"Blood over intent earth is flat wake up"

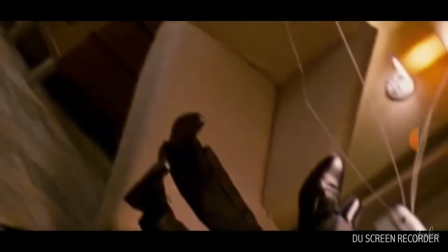environment and achieve this very incongruous zero gravity effect.
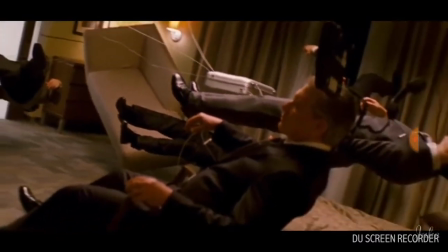We did it through a number of different rigs, and in the final edit, what you see is shot to shot to shot.
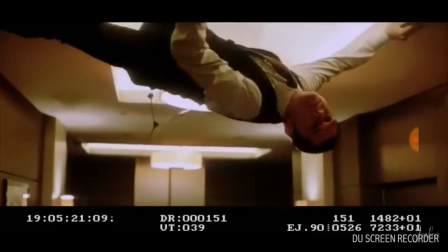It tends to be a different orientation, a completely different rig in each shot.
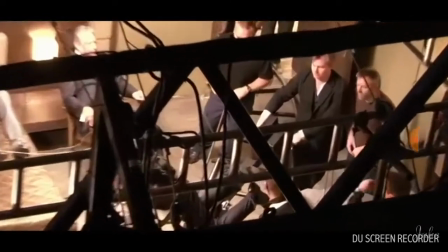And I think that, more than anything else, really stops the audience seeing the trick of how these things are done.
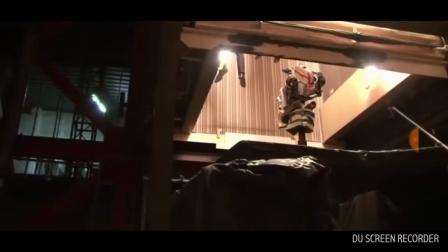Stops the audience seeing the trick of how these things are done. The vertical corridor is supposed to be the same location as the horizontal corridor, and it's an identical set.
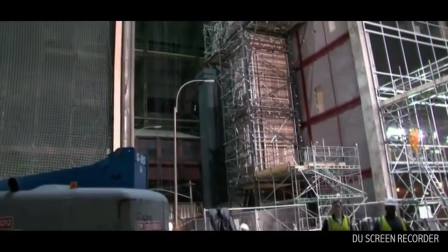The difference is that it has been built vertically. The difference is that it has been built vertically.
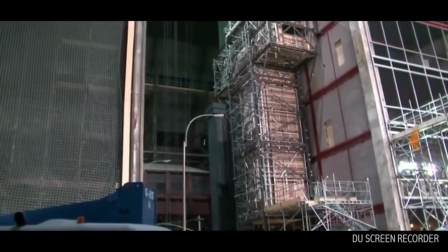The difference is that it has been built vertically, so it's standing on its end.
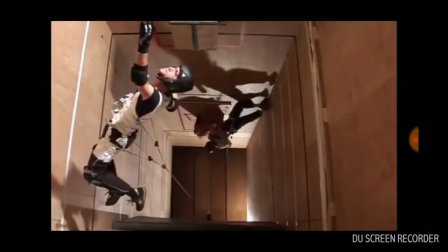And this means we can drop actors, stunt performers, on wires down into the set, and the camera looks up at them.
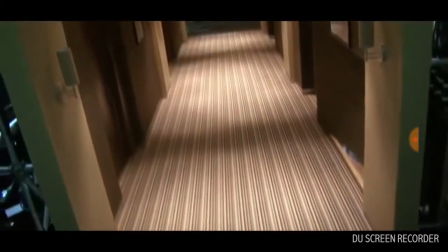And they can then be raised or lowered, they can swing around inside the set,
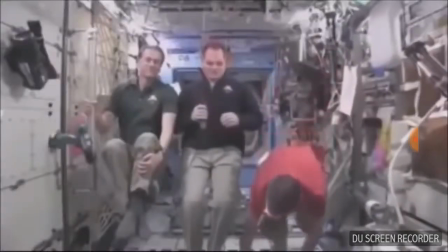and it looks like they're floating in zero gravity, and it looks like they're floating in zero gravity, and it looks like they're floating in zero gravity.
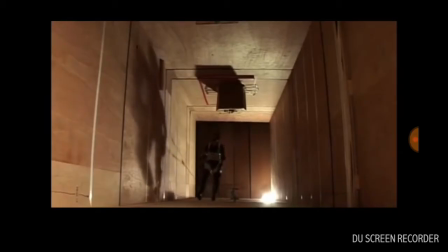What they told me is they've never felt so relaxed in their life. What I did is the exact opposite of that.
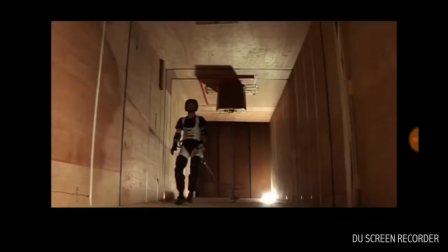In order to make it look like that was the case, I actually had to keep every muscle tight because I was supporting myself.
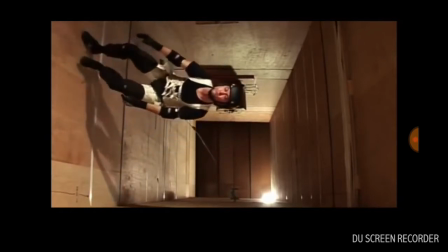I didn't have to worry about making myself look as if I was having a hard time.
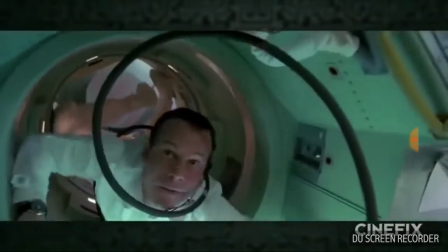I was having a hard time. Traditionally, zero-gravity movie scenes, such as those in Apollo 13, had been shot on a NASA-issue
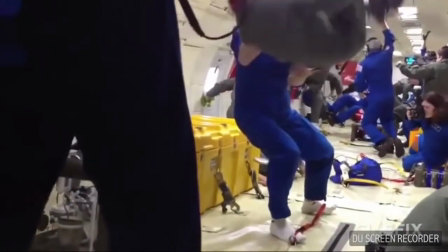KC-135A airplane nicknamed the Vomit Comet, for disgusting but obvious reasons.
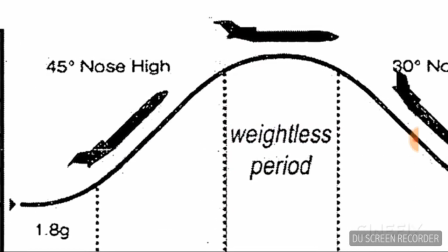The plane would take off at a 45-degree angle, then taper off at the top of its elliptical arc, resulting in about 25 seconds of weightlessness.
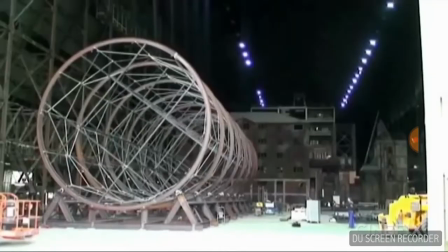The special effects team then engineered 7 steel I-beam rings set every 16 feet along the hallway.
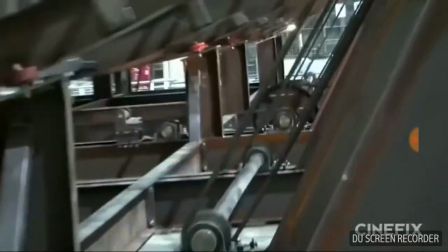These were connected to massive roller wheels of 30 feet in diameter. Each of those wheels was then linked to 2 55-horsepower electric motors.
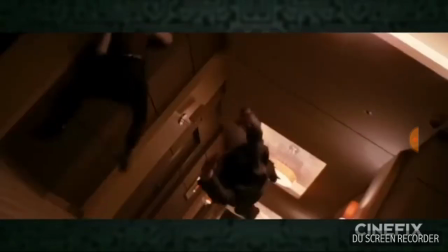However, in order to track the motion of the actors in such a way that it appeared gravity was being warped, the cameras had to be locked down onto the set itself.
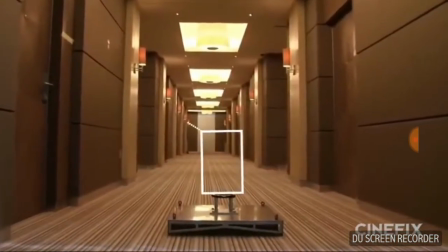This was done in order to maintain a frame of reference consistent with the dimensions of the hallway.
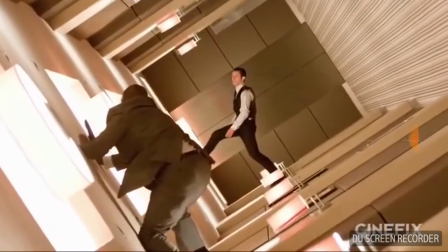Joseph Gordon-Levitt, the main star of the scene, rehearsed for 2 weeks prior to shooting,
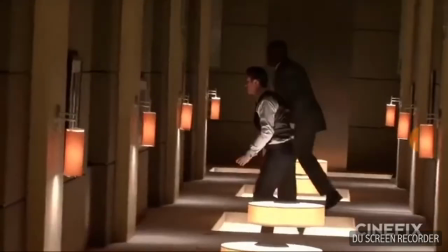including physical training, wire work, combat, and familiarizing himself with the revolving corridor.
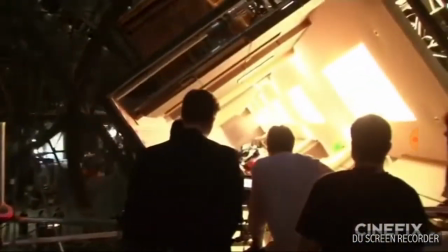In order to stay attuned to the cadence of his rotating geography so he could hit his marks with his fight choreography,
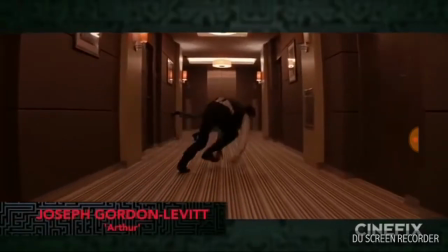it looks like we're jumping on the ceiling and stuff. In order to actually get it done, I couldn't think of it that way.
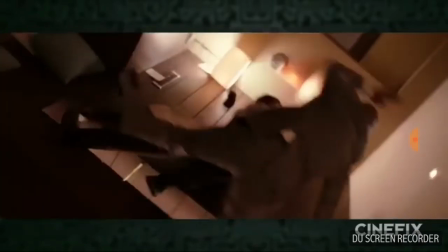I had to think of it as, this is the ground, okay, now this is the ground, okay, now this is the ground.